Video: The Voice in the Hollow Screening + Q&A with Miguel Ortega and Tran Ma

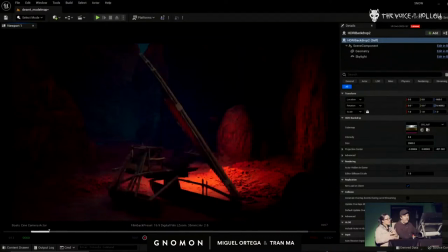(46:07)
We wanted to make sure that we could see the logo in red in it.
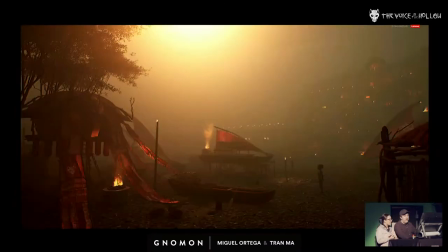(46:12)
Yeah. Because red's a very important color. So yeah, so you can see like at the end, we start putting the canoes everywhere. And that's all like mega scanned ground, which was really cool. So, okay, so the morning star.
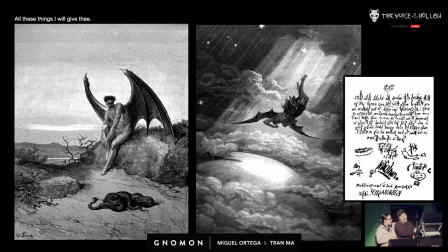(46:26)
So like we said, the morning star, this is, represents like the devil. That's what we wanted the tree to be, hence like the horns and everything. Even the logo, when you see it, it's got a lot of the symbolism from, so the right-hand side here,
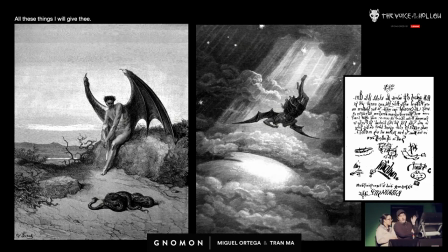(46:43)
this was a court document used to burn a priest in the stake because the devil, he had made a deal with the devil, and this was the devil's only proven, and I say that with air quotes, his signature, and that's in the logo. So when you see the sparkles in the logo and the poster that you guys all have, it's got the devil's signature in it.
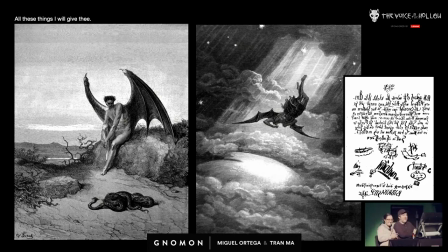(47:04)
okay. So you guys are all going to hell for hanging that in your wall. So, yes. So now it's pretty obvious that this poor guy was framed and he really didn't sign a deal with this devil, but they used it as an excuse to burn the guy.
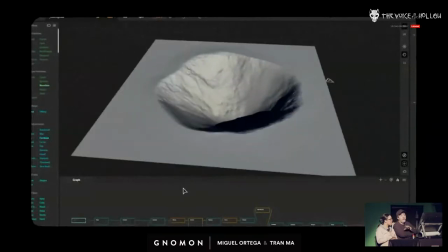(47:20)
So this was like the development of this thing. So that was the very first sketch that I did of what I wanted this thing to look like.
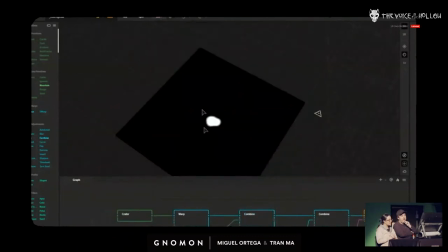(47:27)
And then we brought this into Gaia and start developing what this hole, the hollow, would look like.
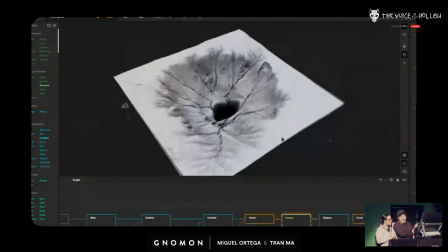(47:36)
So we knew it couldn't just look like the hole from the Moaning Cavern because it's not cinematic looking.
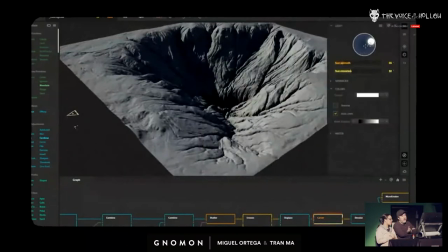(47:42)
So we needed it to look really evil, obviously, because those that know that I'm a Star Wars nerd, it has to look like the Sarlacc pit a little bit.
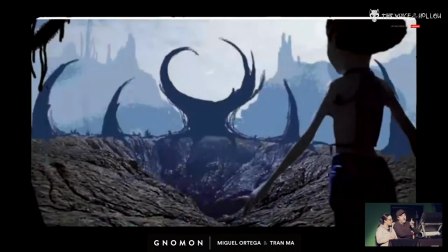(47:51)
So that was definitely an inspiration. And Gaia was great. This is the first, like, the closer drawing to it.
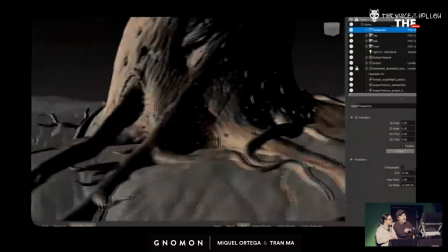(47:58)
And then I just brought that into Mudbox and just kind of traced it to get the look of the tree.
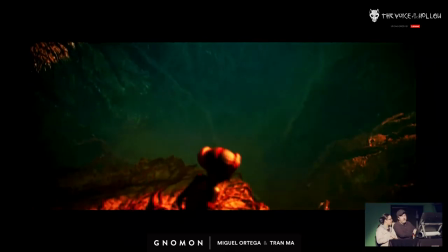(48:07)
And that's it. So it's like the Gaia mega scans and Mudbox, yeah.
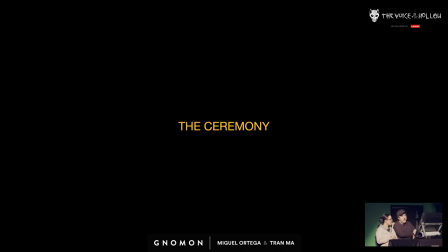(48:14)
So, ceremony. This was the very first sketch of the ceremony.
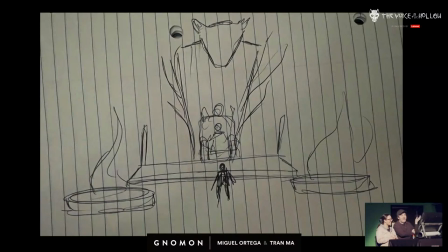(48:21)
But you see, it's all there, right? Like, you got the leopard there, the fire. So I see this and I'm like, Tran, this is what it's got to look like. She's like, what the hell is this crap? But to me, it makes total sense. So it's all there. You see the fire on the sides.
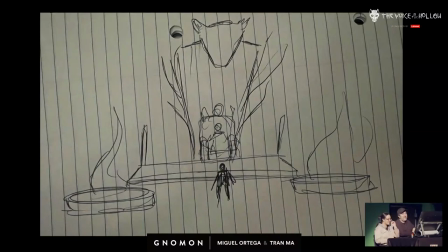(48:38)
And the leopard statue. The leopard statue, yeah. In the center. So that's it.
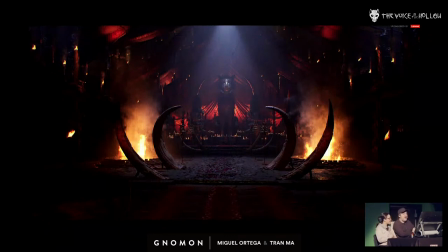(48:42)
Look, it's the same thing. So, so this was, I really wanted this piece to look really cool. And originally in the script, it was like a small little fire, like a small little tribe. I think my mic went out. Oh, it's there. No, sir. It was a campfire. So it just had one flame.
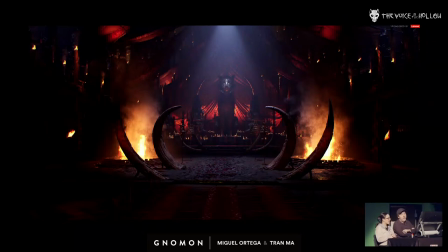(49:03)
But you know, now that we had, you know, the ability to do it, we're like, okay, this thing's got to be freaking awesome. So it was an opportunity to show in the story a little bit the world and the environment that these characters live in.
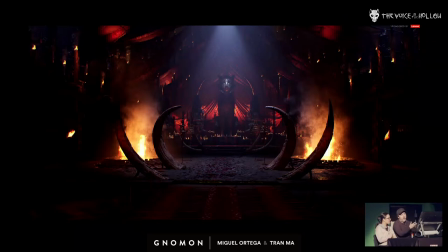(49:17)
Yeah, and make it, again, like a fantasy African story. We wanted you to see them and be like, oh my God, this is like a really developed tribe that's got this awesome stuff. There's people everywhere here, and there's dozens and dozens of crowds in there, and they're all alembic files.
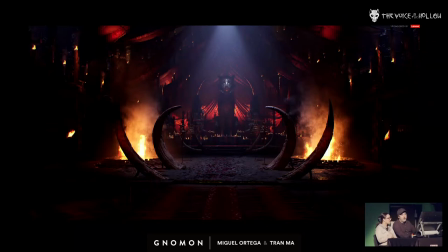(49:33)
So this scene was a monstrosity to open, but they're you could barely see them, but they're everywhere.
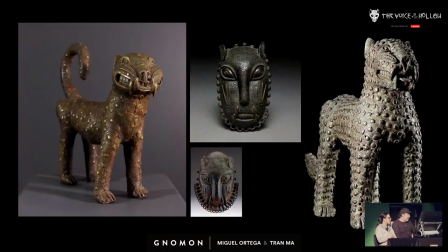(49:39)
There's people just hanging out. So this was another tough one because we're like, okay, we got to make this really badass looking leopard. So let's look at reference. And then you can see it looks like the happiest freaking leopard in the world.
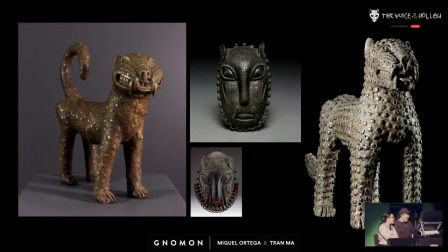(49:53)
Like, he looks like the owner just came home with a treat. And we're like, it can't look like that. He's got to look like this awesome leopard.
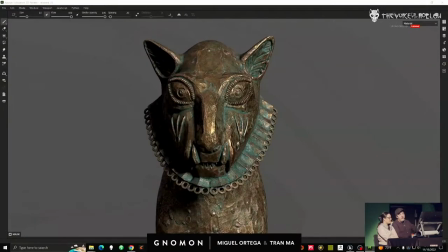(49:59)
So Tran made this beautiful thing. Thank you. Yeah. And we, you know, we still kept the bib, but... but it's pretty awesome.